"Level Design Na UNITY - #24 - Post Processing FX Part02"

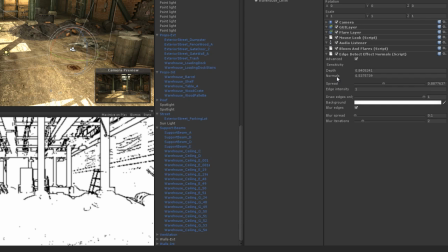245s
So if I take normals down, I can see the edges of the shelves, the boxes, the support beams, things like that. It can be a pretty cool effect, so it's there if you want to use it. I'm going to go ahead and right click on it and hit remove component to get rid of it.
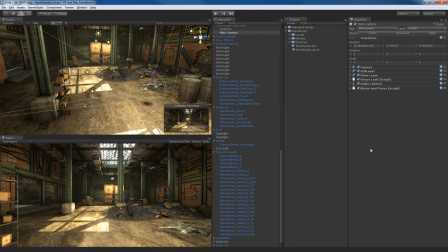261s
I don't want that effect. I just want to show it to you though because it's pretty interesting. Another cool effect is motion blur.
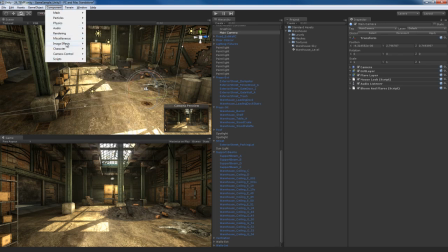266s
If we go up to component, let's go to back to image effects. We have motion blur.
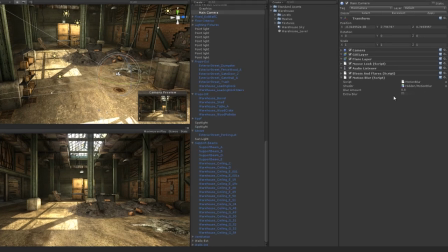272s
What motion blur is going to do if I check out the parameters here, I only get two parameters an extra blur parameter and a blur amount.
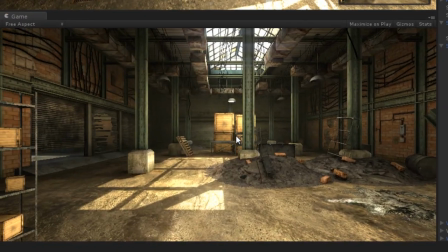278s
Basically what this does is if I go ahead and hit play, as I move around,
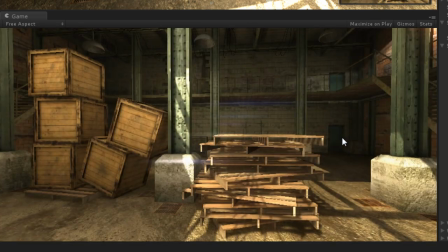284s
you're going to see blur on motion, hence the name motion blur. So basically this blurs out anything that has motion.
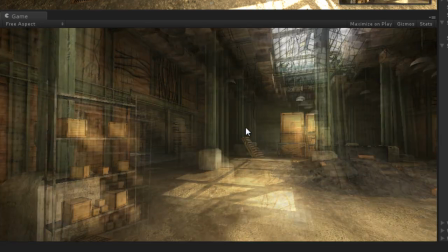290s
So as I turn my head around in the game and I look around, I get this motion blur effect. So what can this be useful for?
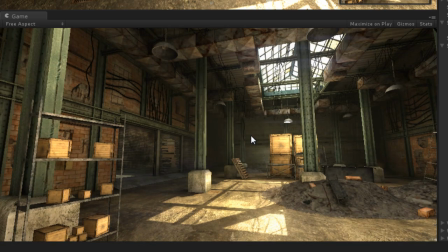296s
Well, let's say you have a game where your character in a cut scene or something like that, or maybe a first person shooter. somebody throws maybe a tear gas grenade
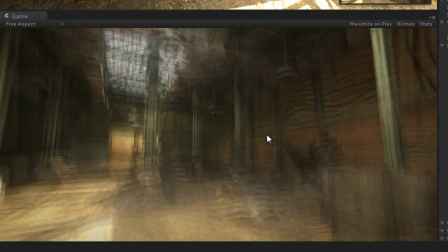305s
at you you can use the motion blur grenade to kind of disorient the player make it harder for them to see for maybe
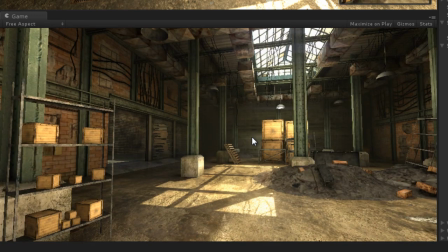310s
a limited amount of time while they recover from the concussion grenade or tear gas grenade or maybe some mace to their eyes something like
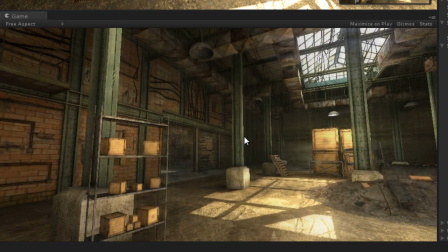318s
that so if you use your imagination the possibilities are endless motion blur is a pretty cool effect I actually like it I'm going to use motion blur for this
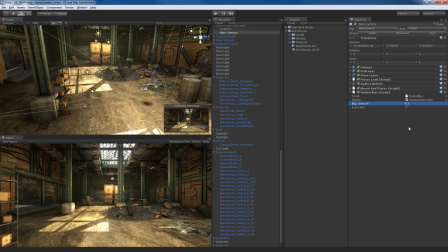326s
scene I'm going to reduce the effect to something like maybe 0.1 very small amount of motion blur you notice as I turn around it's hard to see the motion blur,
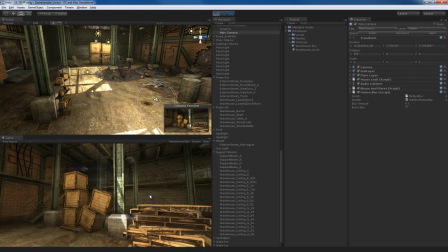334s
it's very very subtle, you can barely see it.
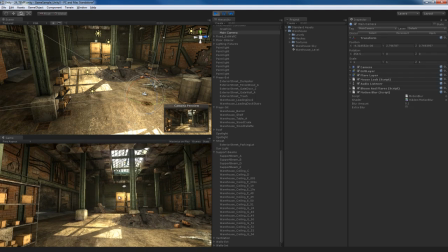336s
I like to use motion blur this way because if it's too strong, you make the player dizzy, it just will not work, it won't look right. But if you make it very subtle, the player won't be able to notice it right away but as they play the game, it'll feel natural, it'll make kind of sense.
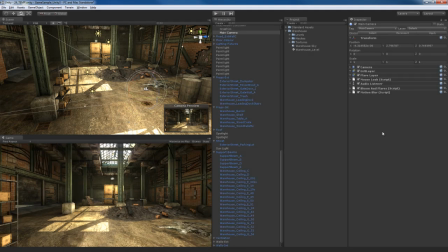353s
Then finally, let's have a look at sun shafts. One of the newest image effects in Unity 3 is sun shafts, and sun shafts are pretty cool, they can help your sky and sun look a little bit better.
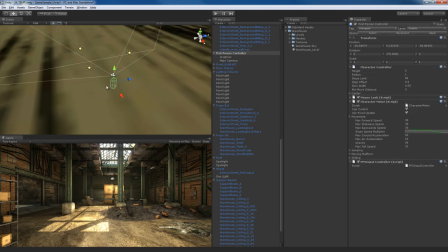365s
So let me take the entire first person controller. We're going to go outside because it would make sense.
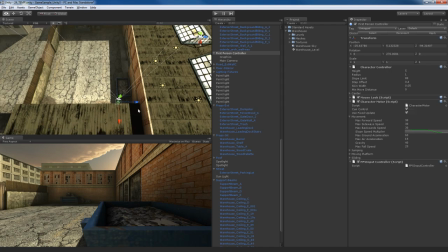372s
Sun shafts are viewable outside, not really inside unless there's holes in the ceiling and we can see to the outside.
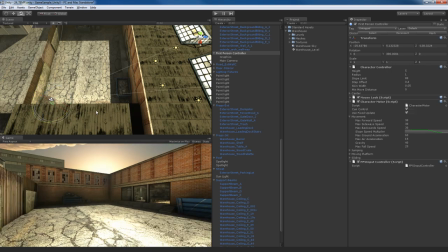379s
So I'm going to place this guy about here, make him kind of face towards sun. Okay, so this is how it works.
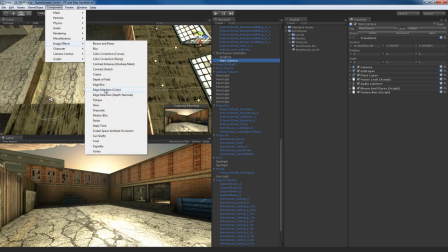387s
Let me go to main camera and I'm going to go to component, image effects down here you see sun shafts again that's new in unity 3.0
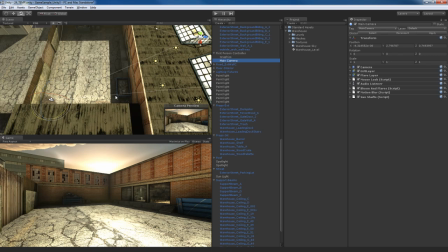395s
I'm going to apply sun shafts to my first person to my camera here
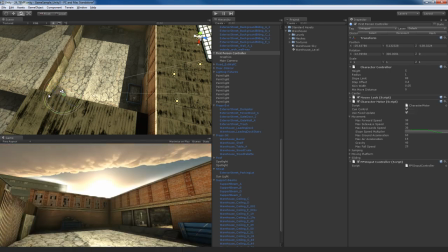400s
and let me actually rotate the camera and have it face up toward the sky let me turn the effect off so this is what it looks like with the effect off I'm just going to turn it on at default settings and this is what it looks like with the on so off on off on before after before after you can see clearly there's a pretty big difference we get kind of this halo type effect.
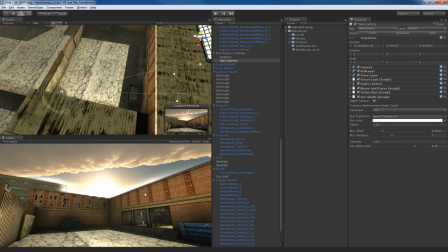420s
This brightness of the sun in our sky. We get some parameters here. We have a depth texture parameter. I recommend keeping this on as it will give you the best results. We have a resolution parameter by default set to low. Most of the time you can get away with low settings.
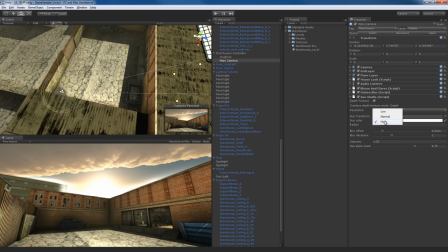436s
It actually still looks good and of course increasing it to high is going to hit your performance. So just keep that in mind. We have a sun transform parameter. We don't have to use this, but it can be pretty useful.
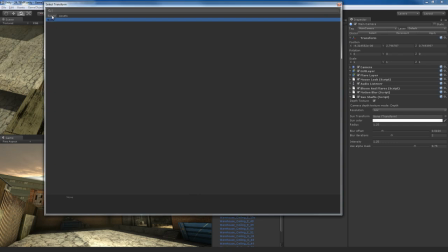449s
What you can do is you can come over here and plug in. You go to your scene assets. Remember I created a sunlight.
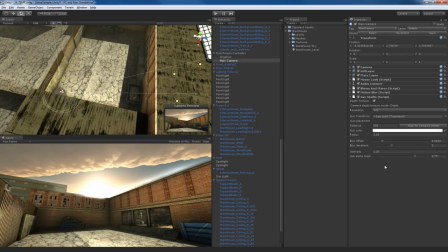456s
I could plug in the sunlight's transform right there. And it'll use the transform to help it determine where that sun shafts are coming from. There's some sun placement parameters here. I recommend leaving this at default. That works out pretty good.